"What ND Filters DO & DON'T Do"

I've noticed that some of you are confused about what ND filters do and don't do, but I totally get why, and that's why in this video I will try to carefully go into your brain and then rip out the part where the confusion exists. It won't hurt, I promise. So, let's say you're shooting a video, like I'm doing right now, then there are four settings super important. Frame rate, shutter speed, ISO, and aperture. Three of these settings also control exposure in both photography and video.
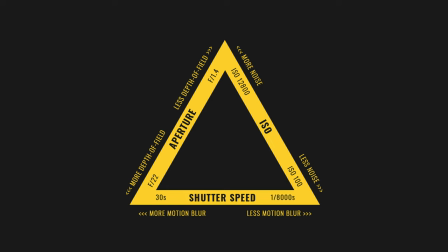[0:37]
Sometimes it's called the exposure triangle. So that means that I can set and control the exposure by adjusting each of these three settings. For example, if my image is overexposed, I have three options. I can shoot at a higher aperture number, a lower ISO number, or a faster shutter speed. All of those adjustments will do the same, lower the exposure, less light. But they all work differently, and the problem also is that each setting not only affects exposure, but also the look of your image, and that's super important here.
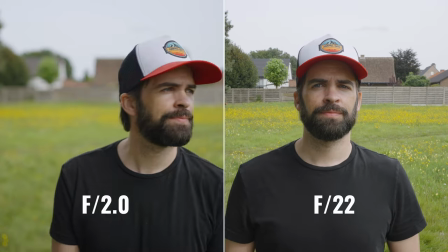[1:08]
Aperture controls the amount of blur in the background, shutter speed controls the amount of motion blur,
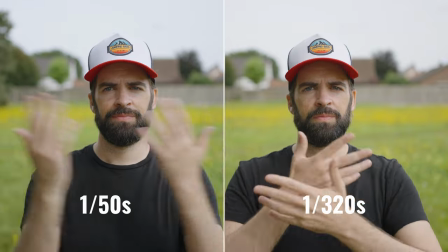[1:13]
and ISO, well, the higher the ISO number, the more noisy your image will be. Okay, now let's say I want my image, my video, to look exactly like this, what you see here. This amount of background blur, that's aperture 2.0. This amount of natural looking motion blur, that's what I like. That's frame rate 24 frames per second and a shutter speed of 1/50th. And then ISO, well, I'm already at base ISO, 640. That's the best performing ISO for this camera and color profile. I shouldn't go any lower. For some cameras it's 100, for some cameras it's 800, it depends, so check your manual. But anyway, so here in my studio, right now, the exposure is perfect. But that's also because I can control the output of my key light here. With this remote control, I can increase or decrease the output, and I will always have the perfect exposure, no matter what my camera settings are. But what if I want to use these camera settings, these exact camera settings, because I like the look of this, what if I want to use these camera settings outside, where I can't control the light? Well, let's go outside and I'll show you what happens. As you can see, guys, it's completely overexposed, so now what?
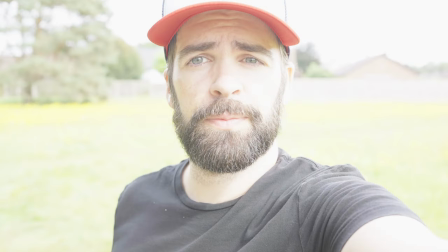[2:28]
Well, I could close down the aperture to F, let's see, all the way down to F22.
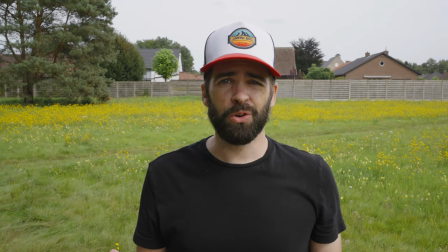[2:37]
Exposure looks okay now, but of course I lose that nice blurred out background.
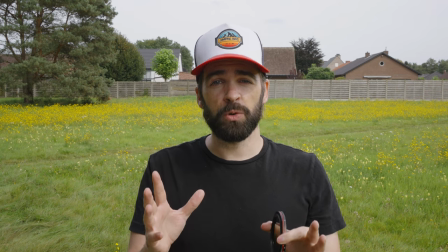[2:42]
I could also increase the shutter speed to achieve the same exposure, but then I'll lose that nice natural motion blur.
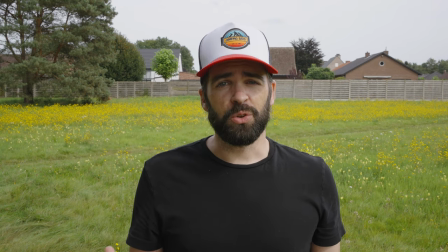[2:48]
And ISO, I'm already down at base ISO, so I need something else to lower the exposure.
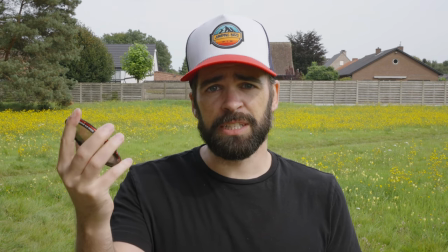[2:54]
An ND filter. It's a dark piece of glass and it blocks out light.
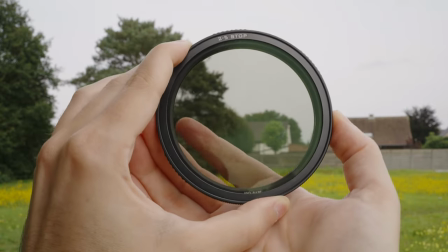[2:59]
Some ND filters block a fixed amount of light, but this ND filter is a variable one, so I can set the amount of light that it blocks.
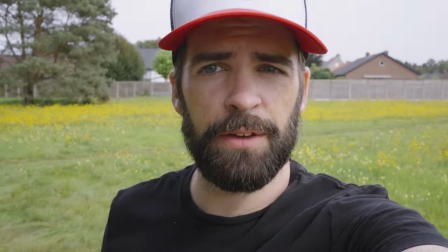[3:07]
So let's set the aperture back to f2.0 to get that nice blurred out background.
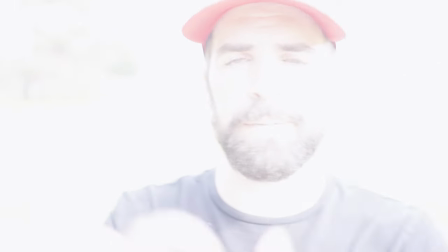[3:15]
There, and then put on the ND filter.
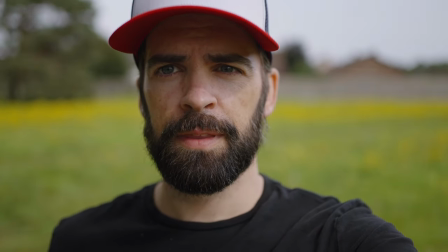[3:22]
Let's see. And there we go.
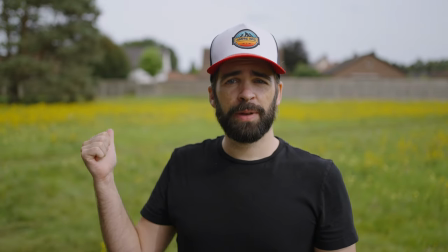[3:26]
Perfect exposure, nice blurred out background, and natural looking motion blur. I can use exactly the same settings as before in my studio without overexposing my image. So that's what an ND filter does. It lowers the exposure without having to adjust the camera settings. Now, what an ND filter doesn't do is increase dynamic range. And if you don't know what dynamic range is, check out my previous video right here. But I totally understand why there's that confusion.
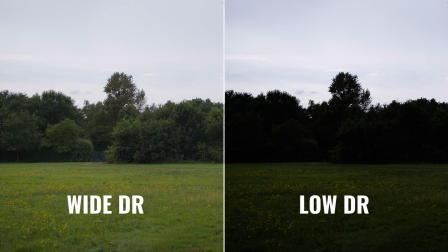[3:57]
Because a wide or high dynamic range sensor allows you to capture both bright highlights and dark shadows in the same image and keep detail in both.